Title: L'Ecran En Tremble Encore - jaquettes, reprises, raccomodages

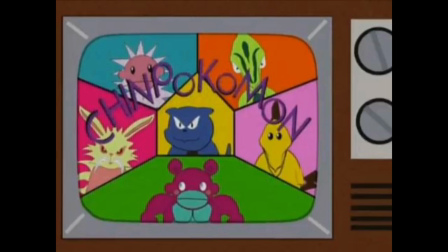Bref, entre impérialisme monolithique dont South Park s'amuse ou multipolaire des concurrents pour mieux régner,
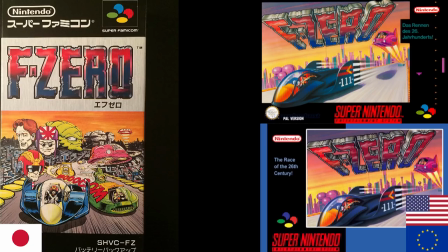la relative harmonisation d'emballage Nintendo dénote peut-être une confiance en leurs produits qui leur donne raison, à la McDonald's ou Disney, avec des nuances à l'international, mais surtout une immense force de cohésion, une image de marque unifiée.
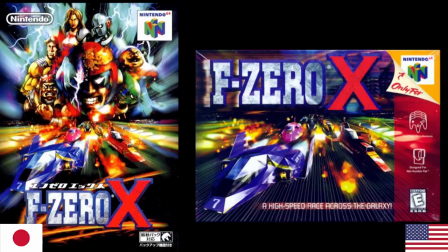A long terme, l'uniformisation internationale a jusque-là bien marché, notamment auprès de cultures très uniformisées elles-mêmes. En 2018, on est déjà plus américain de culture et idéologie qu'en 1990 sans doute.
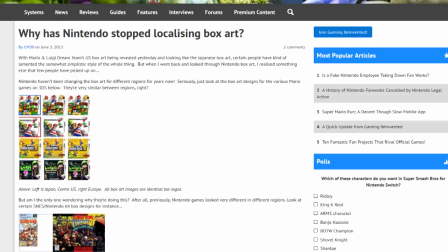D'intuition, je crois que Nintendo a été le plus rapide à penser « unité internationale », et cela est plusieurs fois allé de pair avec une unité de style visuel des jaquettes notamment. Revenons à des questions d'ordre plus générales.
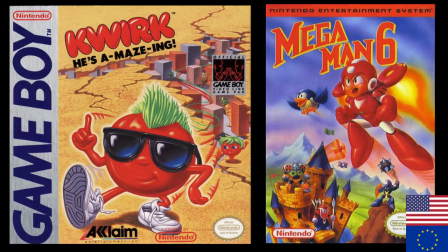Pour suggérer le mouvement, les couvertures américaines jouent par exemple de rémanence, les couvertures japonaise de filage, parfois,
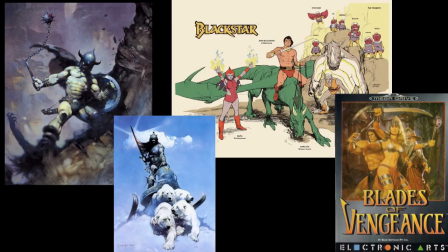mais même dans un style pompier musclé américain à la Schultz-Frazeta Filmation,
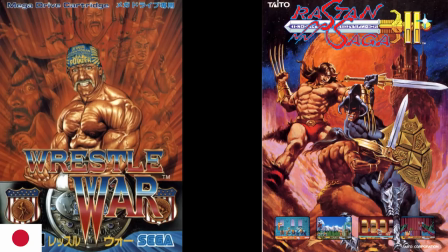on préférera souvent au Japon la photo de pose longue, le tableau solennel sans mouvement appuyé, à la composition forte et centrale.
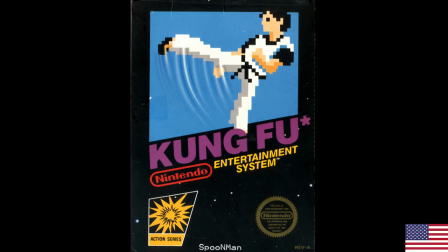Le filage joue la persistance rétinienne, aidant à lire les choses comme mouvement,
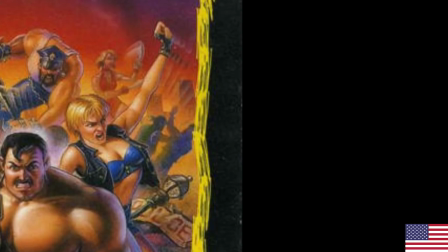continuité, tandis que la rémanence est une stylisation, une pure vue de l'esprit.
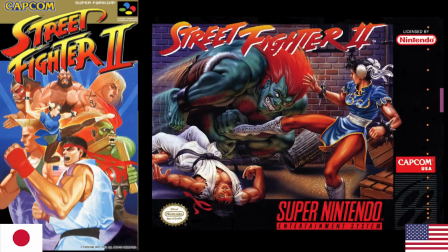L'aspect photo, le réalisme optique et anatomique sont donc plus forts dans les couvertures japonaises,
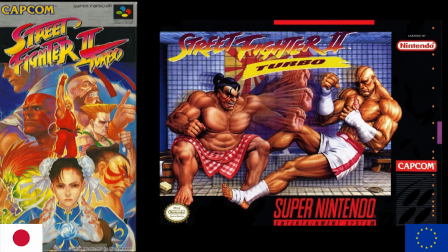malgré la stylisation de caractère design, la ligne parfois légère, etc.
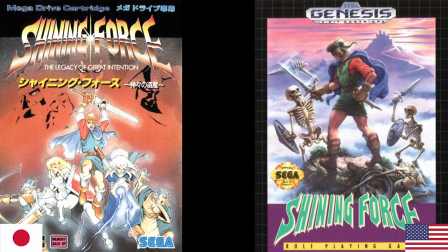On vise la solidité, un réalisme visuel de fond. La version américaine de Shining Force use par exemple de filage et rémanence sur l'épée, un besoin de signifier le mouvement malgré la pose maladroite, peu vivante et dénuée de visage. La jaquette japonaise fait proprement l'inverse, personnage de face à l'expression de visage clair,
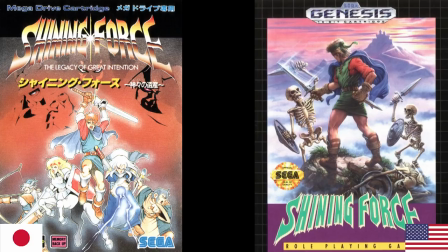sans effet de mouvement souligné par rémanence ou filage, mais une simple pose dynamique. D'un côté, peinture pompière, de l'autre, illustration.
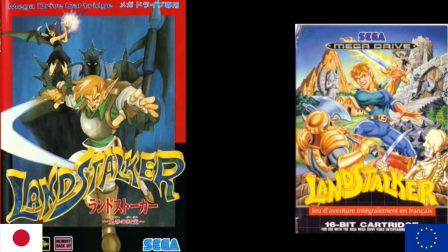Esprit très japanime pour la couverture japonaise de Land Stalker avec filage et couverture occidentale figée qui traduit lourdement la richesse de l'univers.
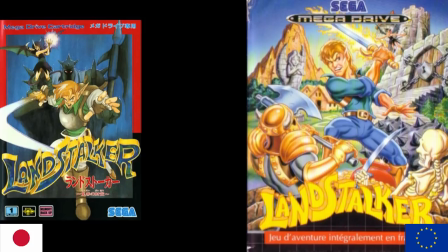La rémanence sur une arme n'aurait ici rien ajouté.
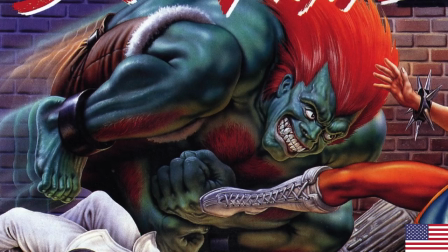La rémanence multiplie les poses, qui sont toutes lues en même temps, procédées de mouvements archaïques par illustration.
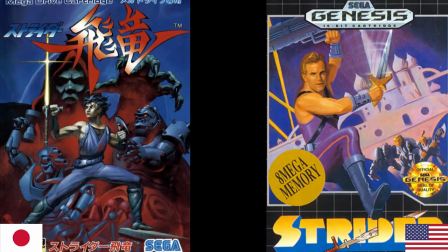La différence, c'est que les poses japonaises sont plus fortes, ce sont des véritables clés d'animation.
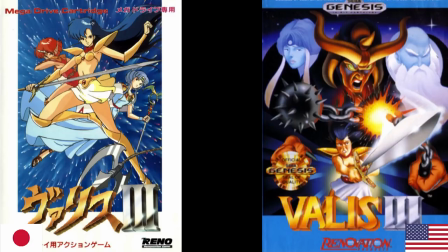Là où en couverture américaine, on a parfois le sentiment d'intervalle, de poses plus hasardeuses. Pour moi, ces différences de fond se retrouvent en animation.
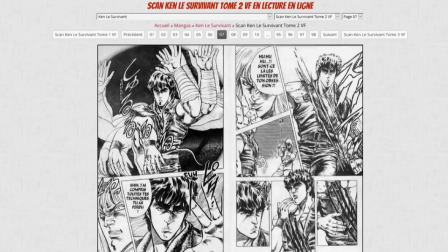Si en manga, on utilise la rémanence, c'est rarement tant pour suggérer un mouvement, cela on le fera plus via filage,
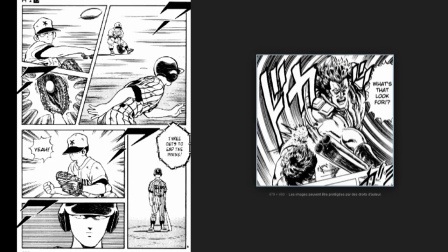mise en scène et ligne de vitesse d'arrière-plan, que pour consacrer un instant dramatique. le ma japonais,
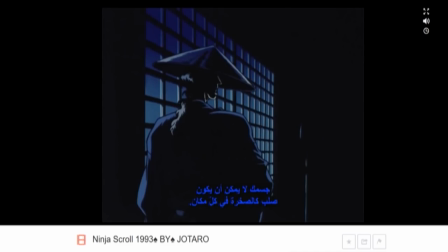qui précède l'explosion théâtrale, la passe d'armes entre deux adversaires par exemple.
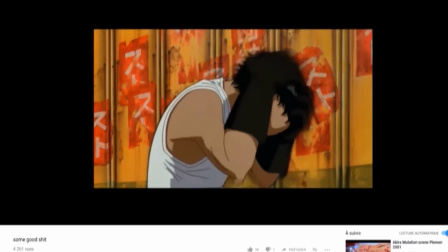En animation japonaise, on utilise la rémanence avec parcimonie, au contraire du filage, et elle dispose d'une fonction particulière,
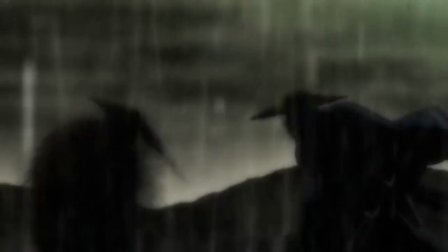c'est une suspension magique du temps, mentale, mystique, lyrique, la stylisation d'un temps à vitesse multiple,
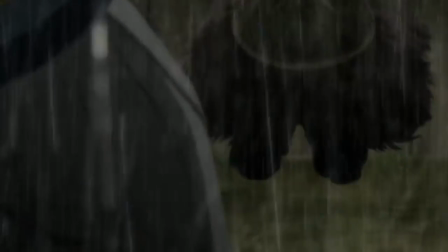le temps ressenti face au temps partagé. On l'utilise généralement comme exhausteur de ralenti pour appuyer le moment,
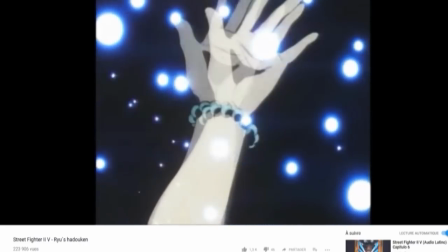amplifier un ralenti rendu aussi moins coûteux en intervalles.
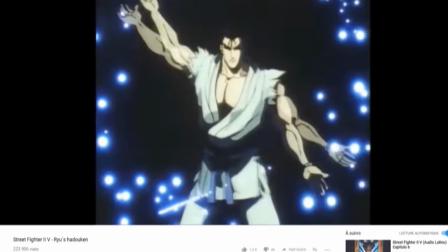La rémanence japonaise touche également souvent aux secrets, magie, techniques insaisissables où il s'y passe plus que ce que l'on voit,
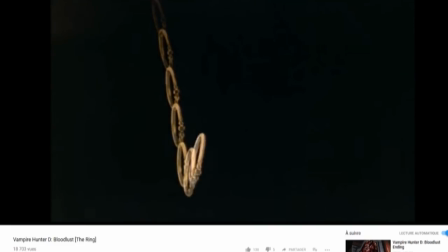l'inverse presque de la rémanence descriptive explicative donc que les couvertures américaines utilisent.
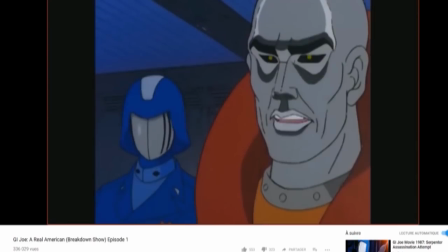L'animation occidentale télé type G.I. Joe années 80-90 est assez pauvre en contraste.
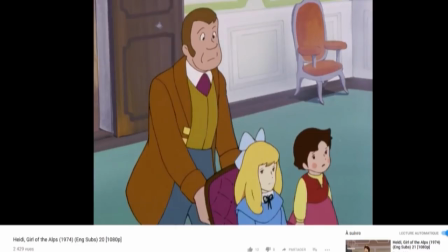Ça bouge mal, mais ça bouge tout le temps. V égale mouvement. Au contraire, l'animation japonaise de la même période est très forte de contraste,
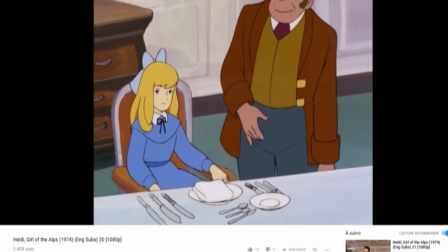à base de fixes francs du collier affichant une grande intensité, et des rythmes d'animation privilégiant le pas de 1 et de 3,
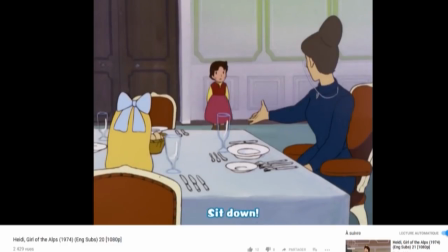c'est-à-dire 24 ou 8 images secondes selon le mouvement, contre le pas de 2, c'est-à-dire 12 images secondes,
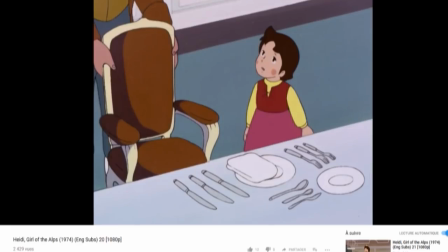plus standard en occident mais plus facilement tiède, exigeant des poses moins fortes pour attraper l'œil.
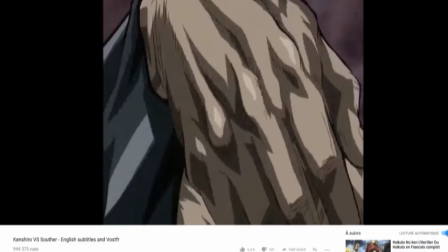Le dessin fixe de l'animation japonaise est solidité, suspense, froideur désincarnée, respect, adoration, calme, etc.
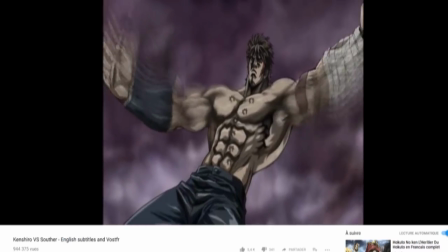C'est l'expression d'un état extrême, mais dès que l'on fait trembler un peu l'image à coup de faux fixe, on y perd en intensité.
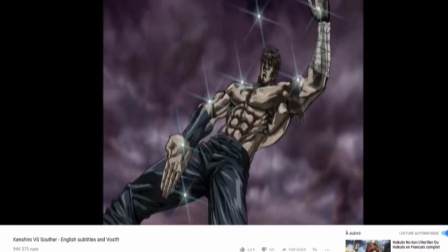Si les genres temps réels, Doomlike, RTS, etc. ont pullulé aux Etats-Unis et que le tour par tour du Tactical,
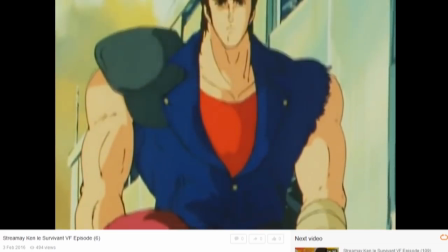JRPG, etc. reste prisé au Japon, ça n'est peut-être pas anodin non plus.
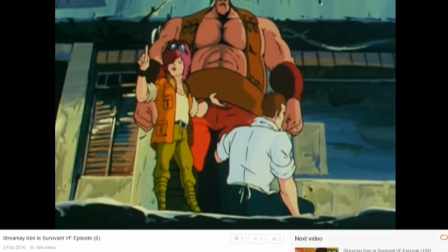La série d'animation japonaise intégrera vite une mise en scène de prise de vue réelle,
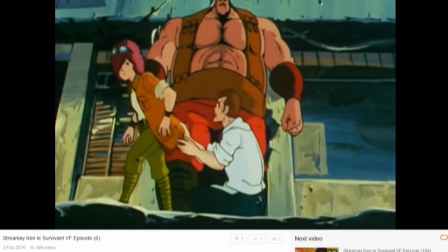photographique, ce que l'animation américaine fait sans doute moins manifestement à époque comparée.
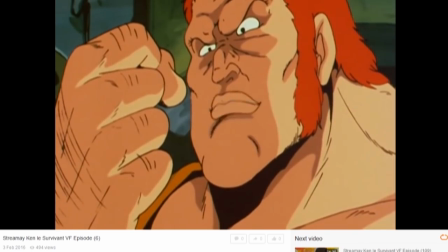La proposition japonaise est à la fois économique et signifiante, l'image fixe y est outil de contraste rythmique,
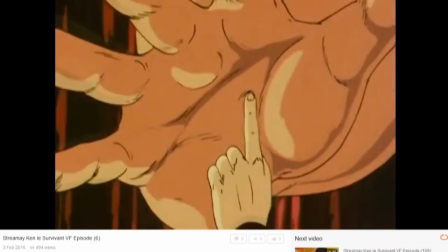narratif, et cette volonté dramaturge se retrouve en jaquette de jeu, face à leur version occidentale,
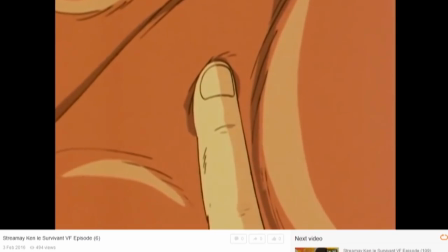plus chargée mais flottante. Fix égale gravité.
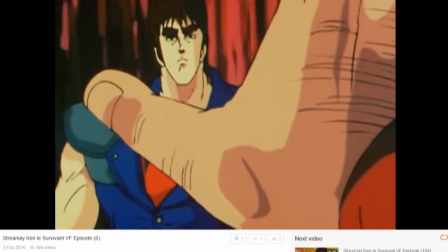En phase, horreur paralysée, c'est un exhausteur de contexte face aux mouvements animés et au faux fixe.
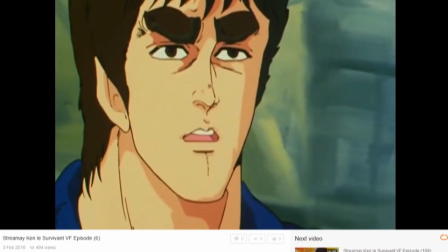L'image fixe canalise et concentre, affiche fièrement sa nature de dessin de temps artificiel, à l'instar de la photo.
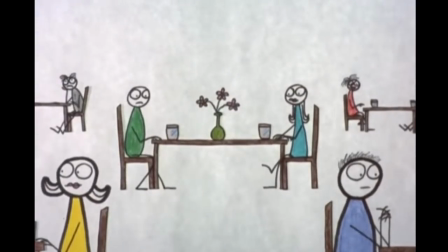Dans Lily & Jim de Donnersfeld par exemple, le faux fixe donne un effet de vie continu, de prise de vue réelle presque.
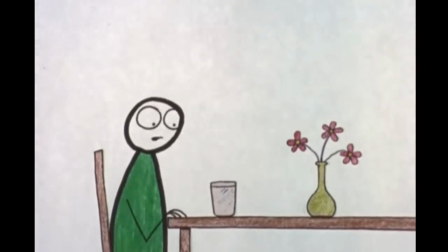Et pour suggérer une réalité sociale par exemple, on peut évidemment faire bouger les corps, mais pour appuyer une idée précise, l'image fixe est souvent très pratique.
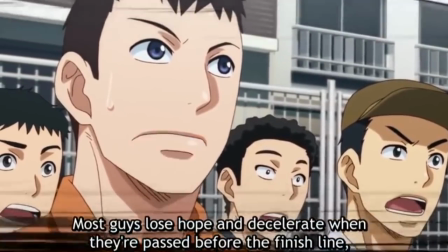Tout dépend bien sûr du contenu impliqué, mais globalement pour atténuer, égaliser et mélanger des contenus,
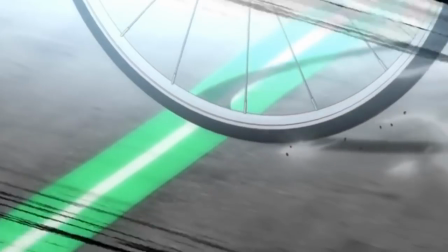l'animation opère très bien, tandis que pour faire ressortir, accentuer dramatiquement quelque chose, au contraire, le fixe est efficace,
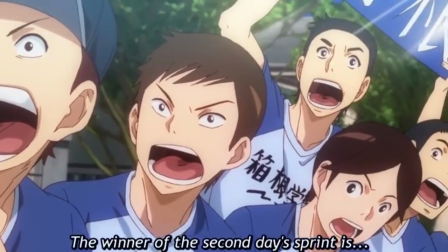et cette différence de priorité transpire parfois en couverture de jeu donc,
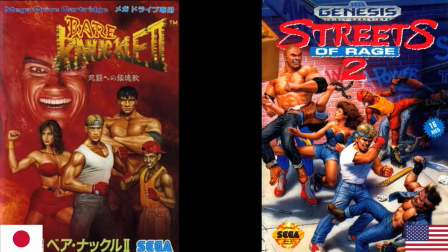avec une recherche de solennité figée plus présente au Japon à mes yeux, face à un idéal de mouvements palpables, du feu de l'action américain.
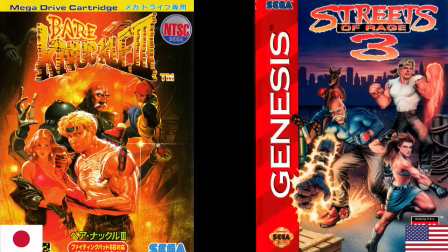En termes de contenu de l'action, il y a aussi de l'incommunicable.
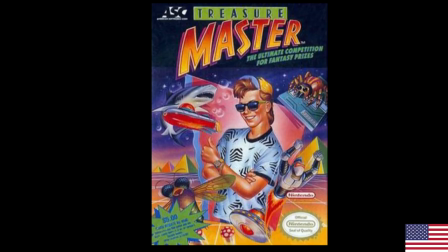Trigger Master par exemple me semble invendable au Japon avec ce cool kid skateboard casquette américaine des années 80,
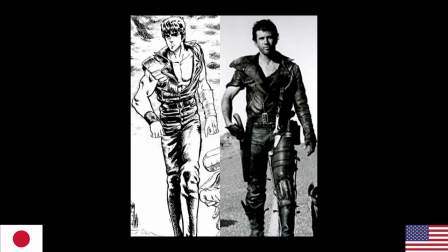de même que longtemps la couverture japonaise n'a pas quitté l'archipel. Le punk madmaxien des années 80-90 a été déjà plus transversal.
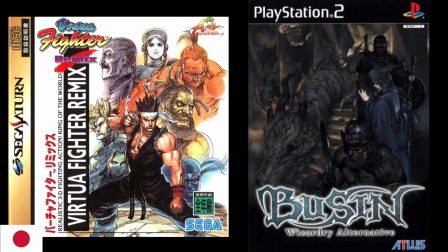On note l'influence du réalisme de Fratzetta par exemple au Japon, sur Terada,
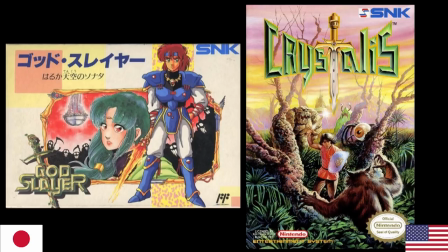Chohaniki, etc. mais ce registre s'y trouve souvent allégé et l'influence de l'estampe et d'Amano par exemple pèse sans doute beaucoup plus.
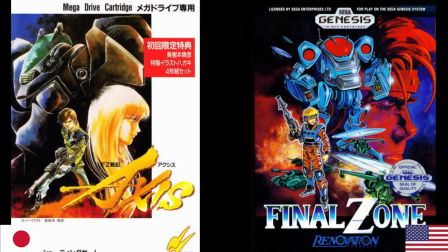Il me semble que les jaquettes japonaises déflorent souvent un peu moins leur jeu, ne cherchent pas à en mettre plein la vue de la même façon.
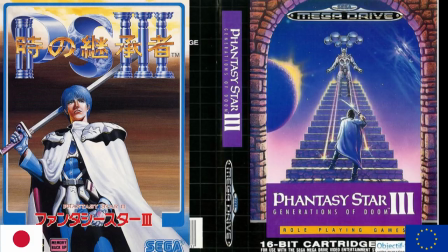Elles veulent d'abord accaparer l'attention à partir du personnage, plus pâtisserie douce que bonbons pétillants d'une couverture américaine surchargée d'action.
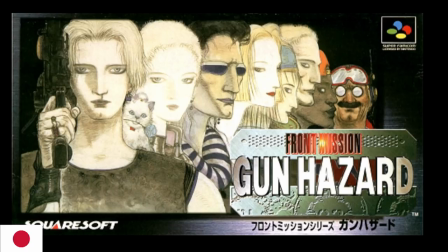Elles nous disent qui, mettant l'accent sur les personnages donc,
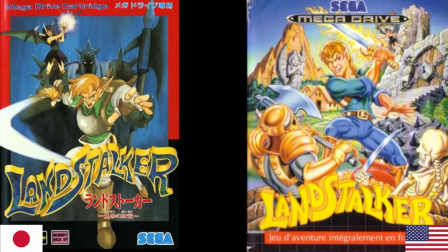mais beaucoup moins quoi et surtout comment que les jaquettes occidentales illustrant donc tout le contenu de l'action, donnant plus souvent par avance une idée du contenu de jeu.
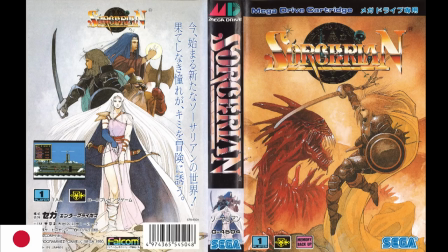La jaquette japonaise suffit vite de l'expression d'une ambiance, idée dominante, la jaquette américaine veut clarifier plus de choses,
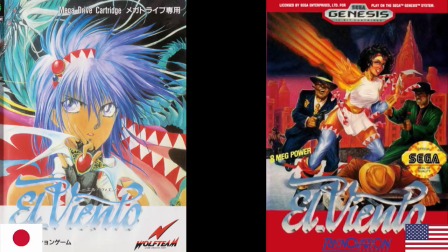cahier des charges contenant univers, type d'action, figure, arrière-plan détaillé, etc. Du moins, cela a-t-il été, à mes yeux, toute une période esthétique, en particulier jusqu'à l'avènement des 32 bits,
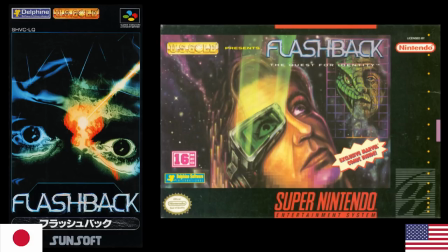période à partir de laquelle une uniformisation internationale se fait déjà plus sentir, il me semble.
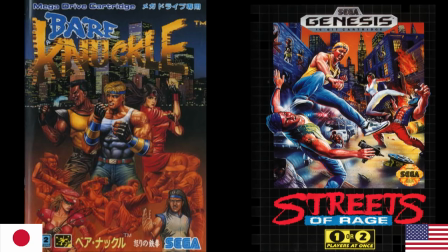On peut aussi s'attarder sur les représentations de virilité et le discours ainsi que sur l'idée de nationalité implicite.
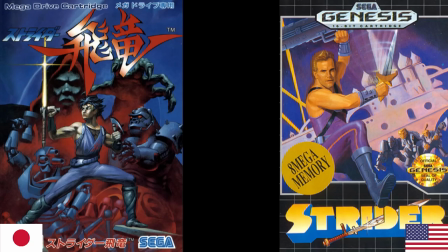Strider américain affiche héros blond de blockbuster américain iconique,
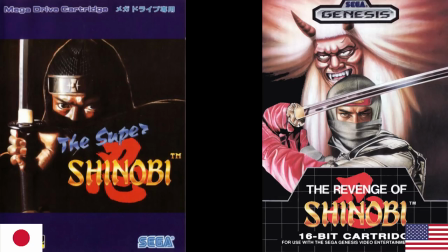pourtant asiatique en jaquette japonaise, à une époque qui cultive ce croisement chez Capcom, Sega, Konami,
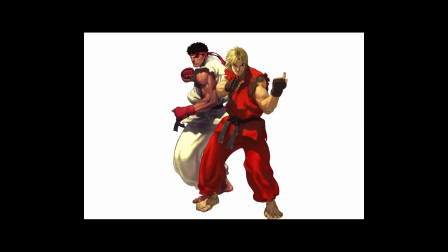Joe de Shinobi, Street Fighter 2 et son duo Ryu Ken, ami-rival qui décrit un peu le rapport Japon-Etats-Unis,
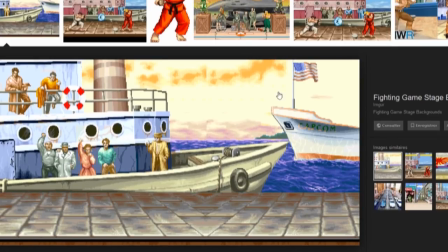ennemi militaire puis économique mais intérêts commerciaux communs, bataille pour faire percer une identité japonaise en sous-main via des titres à tonalité américaine,
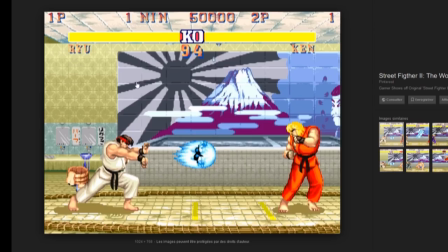le plus simple restant souvent, comme en décor basique de jeu de combat, l'utilisation du drapeau.
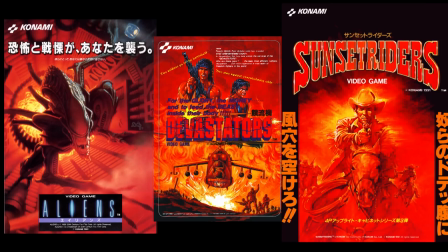Illustration arcade d'Aliens, Devastator, ou générique d'introduction,
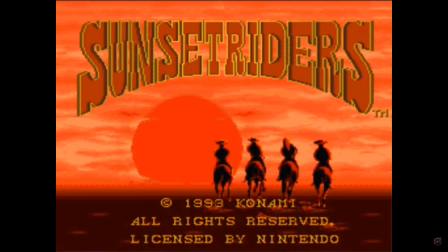écran titre soleil couchant soleil levant western samouraï de Sunset Riders ou Sunrise la compagnie,
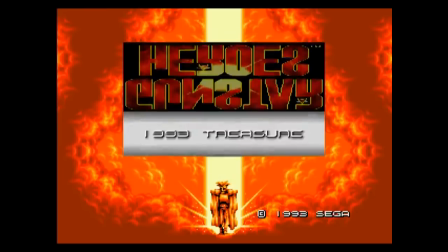étendard d'Okami, et encore pléthore de line-up à base d'héroïsme face au soleil,
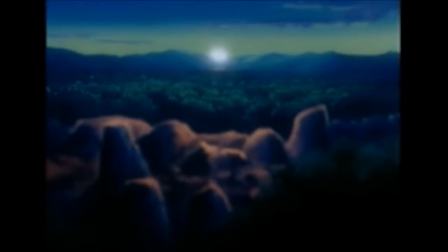en début ou fin de jeu.